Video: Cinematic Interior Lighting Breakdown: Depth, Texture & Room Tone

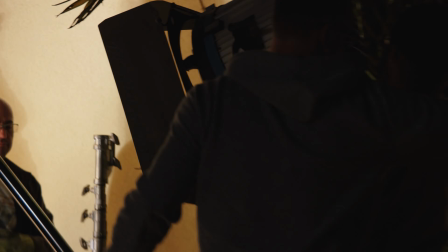4:08 Oh, right there, right where your head is where the light's gotta be.
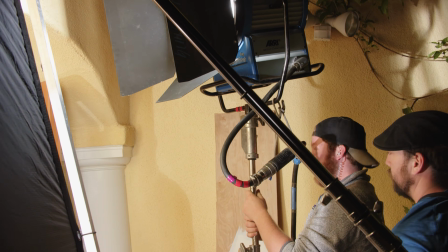4:14 A little more to the right. Lamp right. Yeah.
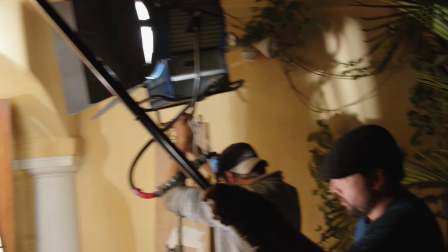4:19 Okay, blast away. Yeah, that feels pretty good there.
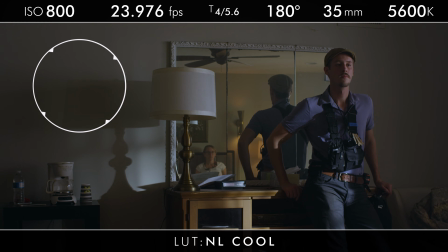4:24 Be great to hang some bad artwork on the wall here.
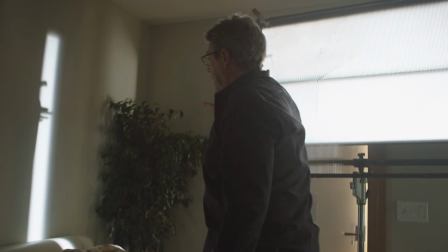4:29 We just need some texture over in here. And then we'll get that nice little slit happening like that.
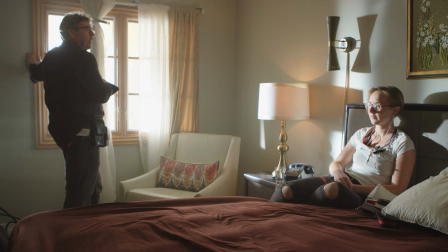4:39 There you go. Okay, now go up with it.
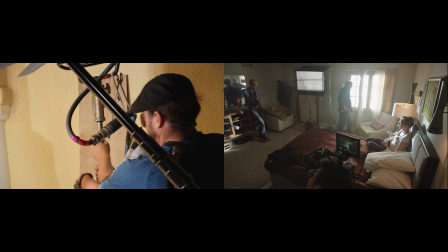4:44 Oh, go up a little more. Oh, okay, and re-aim it.
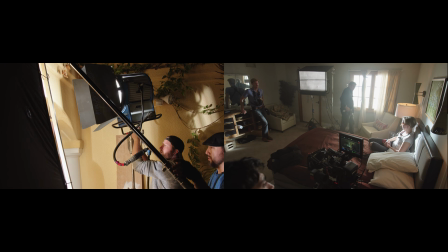4:51 You gotta pan right. There we go. Let's flood that out a little.
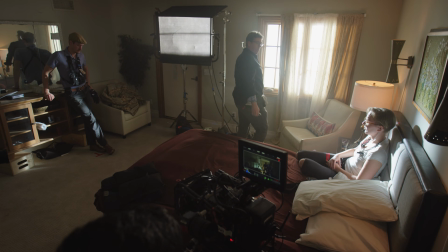4:56 Oh,
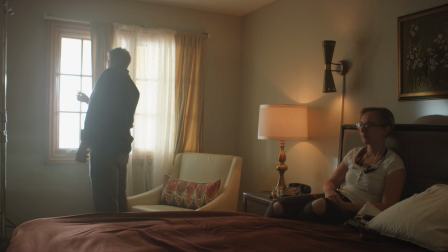5:01 Okay, and let me have a half soft frost frame, 4x, please.
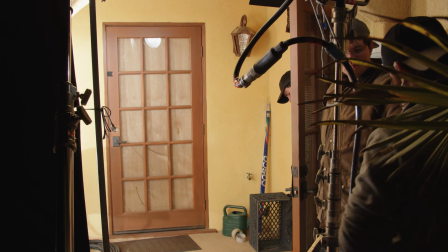5:07 And put quarter CTS on that light, please.
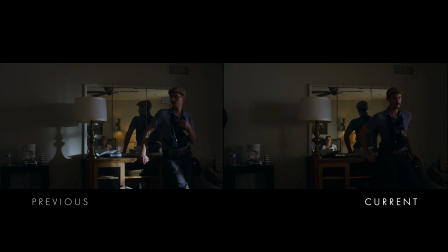5:11 The light looked really nice and soft, but she was being lost in the mirror.
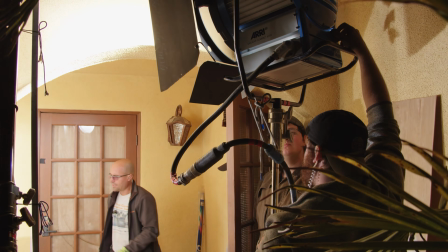5:17 So I had to bring that up a little bit so our face is drawn to her.
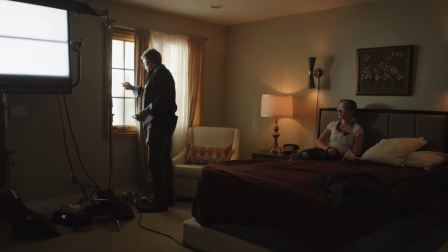5:23 Hold on, we can't do that, sorry. We can't put it there because I lost my shaft.
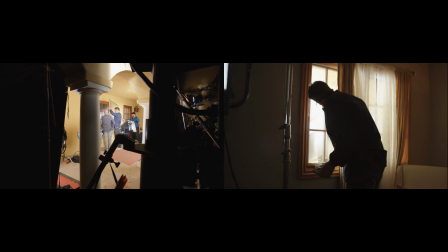5:30 So you gotta angle it so the shaft still comes through. Yeah, good.
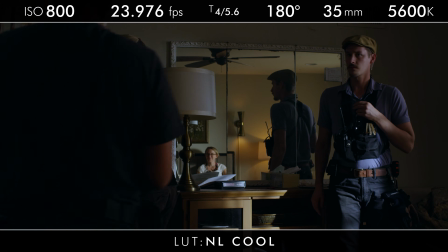5:36 Yeah, that's looking good. So let's put a little finishing nail in here.
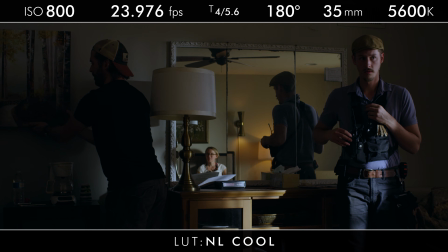5:43 Okay, lower it down. Lower it down, lower it down. This is why we block, light, and shoot.
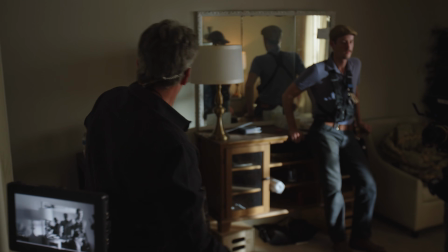5:51 Because there's little idiosyncrasies like adding a little picture,
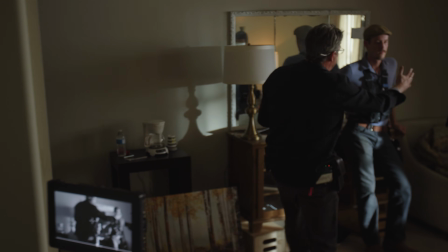5:56 because once we got the lens up and saw that we needed to short side him because he was creating this kind of wall,
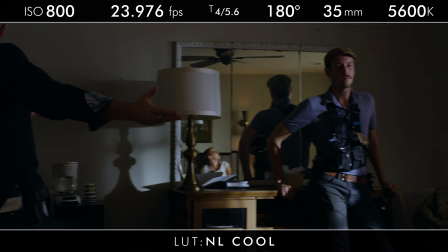6:05 he's not letting her in. If you pan it over to the right, then it's like, okay, he's letting her in.
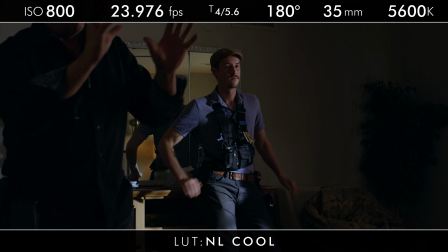6:13 Now, when we go to frame her,
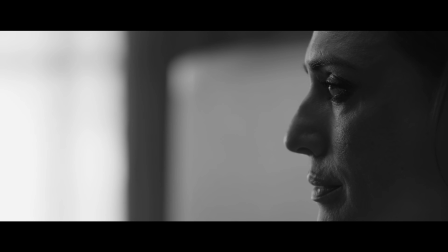6:16 we're gonna frame her and put her on the right side and let all this negative space wanting to let him, lure him in.
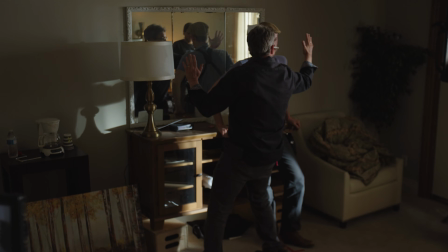6:24 But on this one, we're putting the wall up. We're not letting him in this situation.
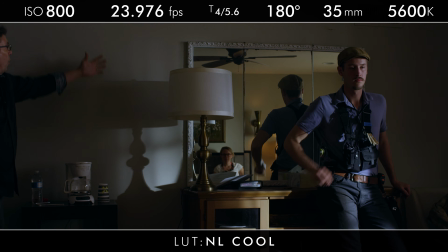6:30 So once we started to do that, it opened up this whole side of the room that we really didn't have dressed.
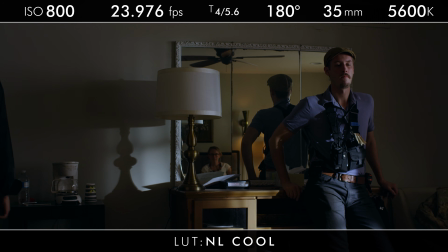6:37 So then that's where we gotta add these little nuances to the scene.
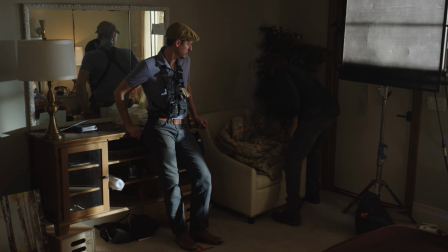6:43 And I almost think we should bring this in just a little bit so we feel the texture.
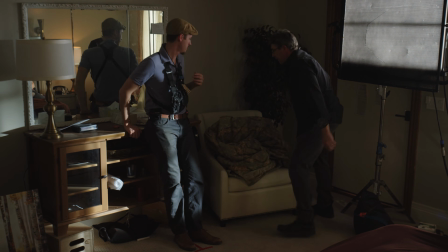6:50 Like that.
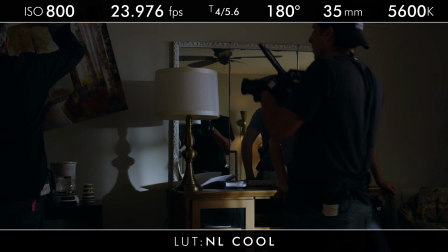6:54 There you go, okay. Now we'll put it on this cheesy hanger.
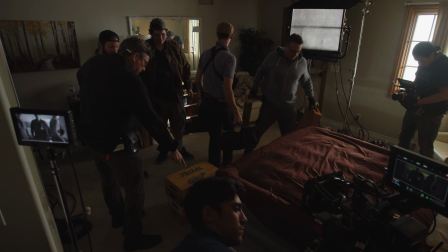7:02 Put apple boxes underneath the twin bed,
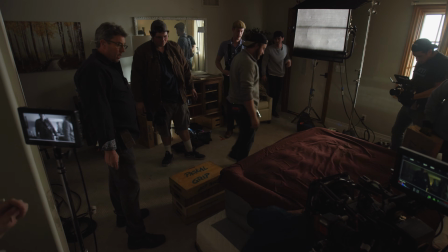7:05 not underneath the air bed, okay?
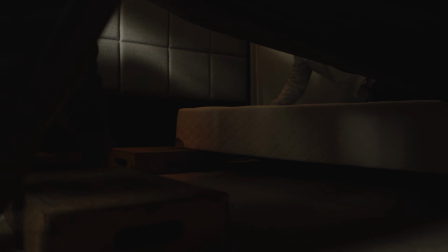7:13 Great job, guys. I'm gonna leave them under there.
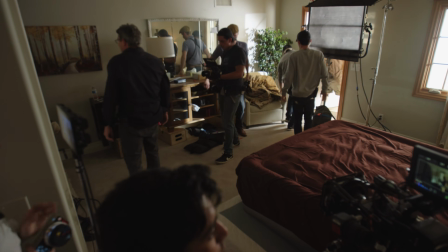7:19 Okay, a little fog, Doug. Slide to your right, there you go.
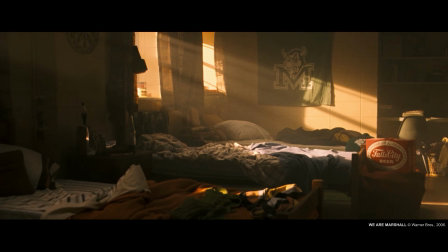7:24 I always love messing with curtains. They shape the light so much.
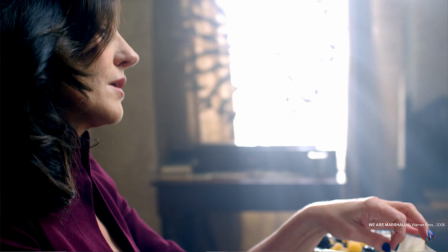7:28 It's like having a beautiful egg crate in front of the light.
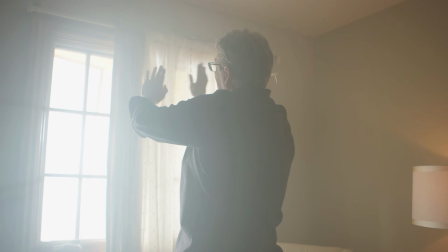7:31 In the next scene, when Charlie wakes up, we'll use these things to kind of manicure and shape it so it's just like a sliver through here.
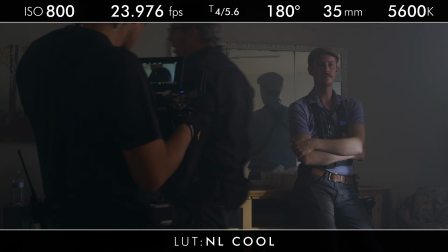7:40 But right now, if I did the sliver, I wouldn't really see her.
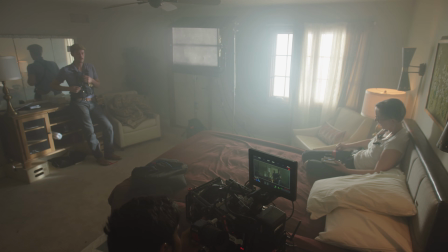7:45 All right, now what are we at stopwise? We are at a 5/6/4 split.
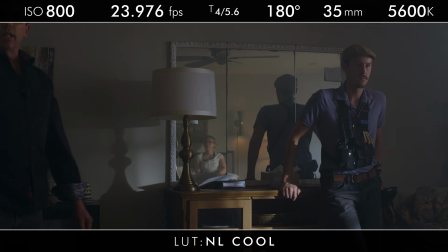7:53 So let's go ahead and put some serious ND in. Let's go down to a 2. So let's put ND9 in. I don't want to just drop my ISO down.
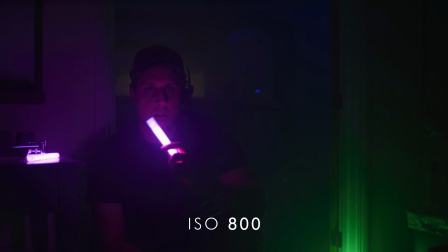8:06 800 gives me the most latitude in each side, so I'm able to hold more under and over. It's putting me right in the middle.
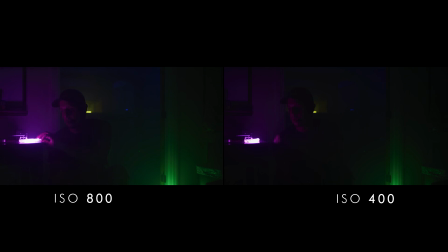8:14 If I wanted to hold more in the under, I'd have to go like 400 ISO.
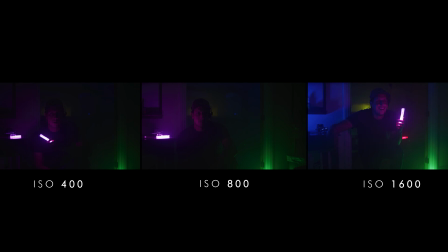8:20 And if I wanted to go hold the highlights more, I could slide the scale up to 1600, but then I'm introducing noise and all that.
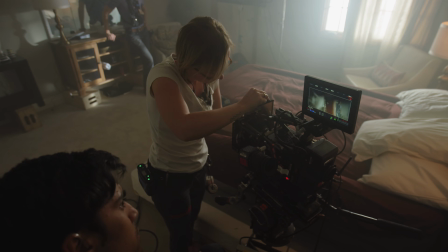8:27 We're using neutral density, 9 stopwise. What I love here is when he asks the question, he's in focus.
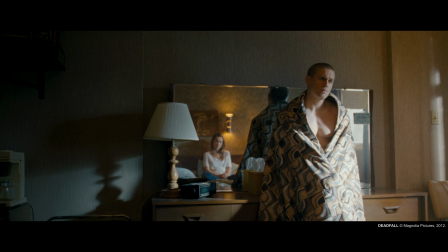8:36 And then we can just keep it that way and she's out of focus. Because if she's in focus in the mirror, and he's in focus, then it feels like, again, he's welcoming her in.
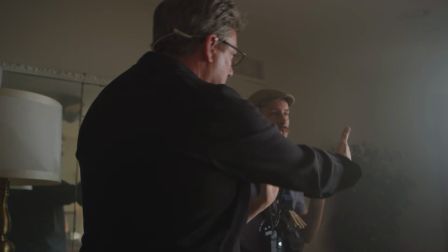8:52 But we don't want that. We want a short side. I'm done with you, Joe.
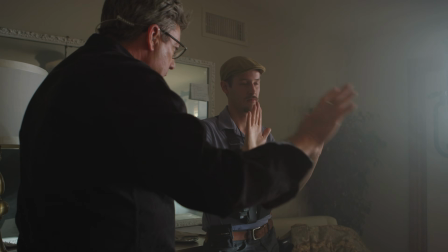8:58 You don't want her in here. Yes, short side, wall up.
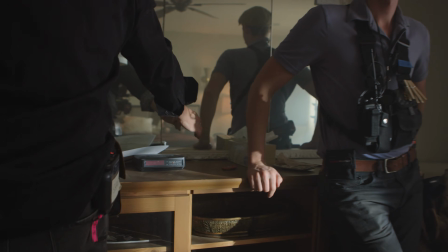9:03 And then this area here, she's out of focus to him.
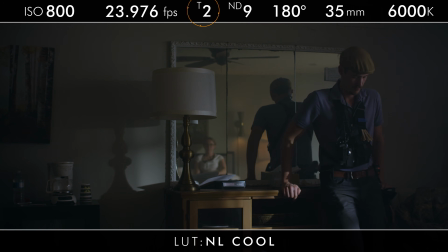9:09 So now we've done that. We've created this beautiful setup where she's out of focus in the background, Joe is in focus right there, and now it's telling the story that we want to tell.
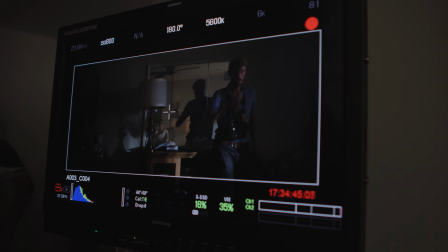9:27 All right, I think the practicals need to be brighter.
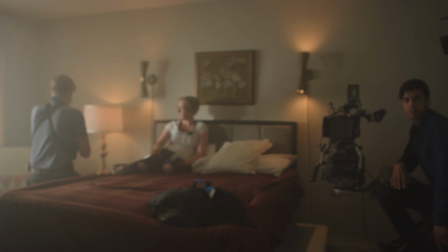9:30 Joe, come up on the dimmer, and Santiago, crank that dimmer up as well down on the ground there.
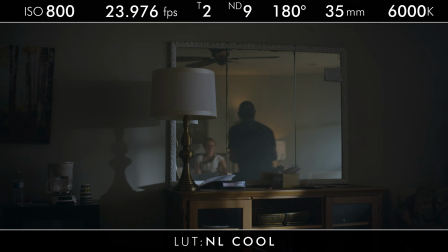9:36 Come up, Joe. Yep, good. All right, and then come up on the other practical, Joe. Okay. All right, nice. Our color temperature, let's go to 5,000 Kelvin.
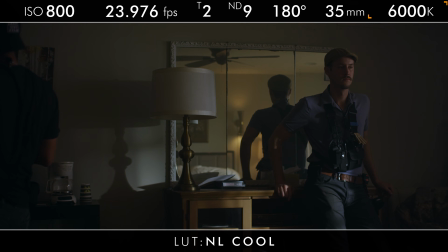9:59 So what this is telling me is that I need that warmth, and I need her to be a little hotter.
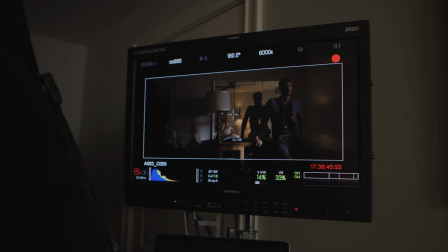10:09 So let's spot that Fresnel in a little bit that we just set.
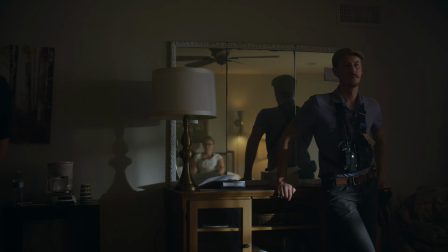10:14 Mark, go full spot. Okay. All right. I think that's gotten bumped or something because it's just not, oh, I guess it's got the punch. Okay, that's good. All right, so what this is telling me, going to 6,000 Kelvin, is I need,
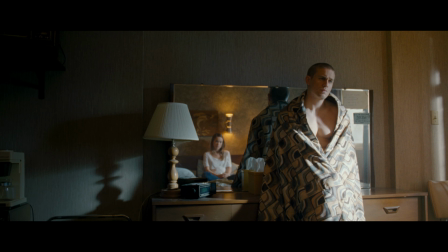10:40 what I love here is this hyper white quality that I have on his skin. And it just feels like there's a coldness from outside, almost like a cyan feel. Now I can easily do that in the color correction, being able to put this together, but let's try to get it there a little bit more.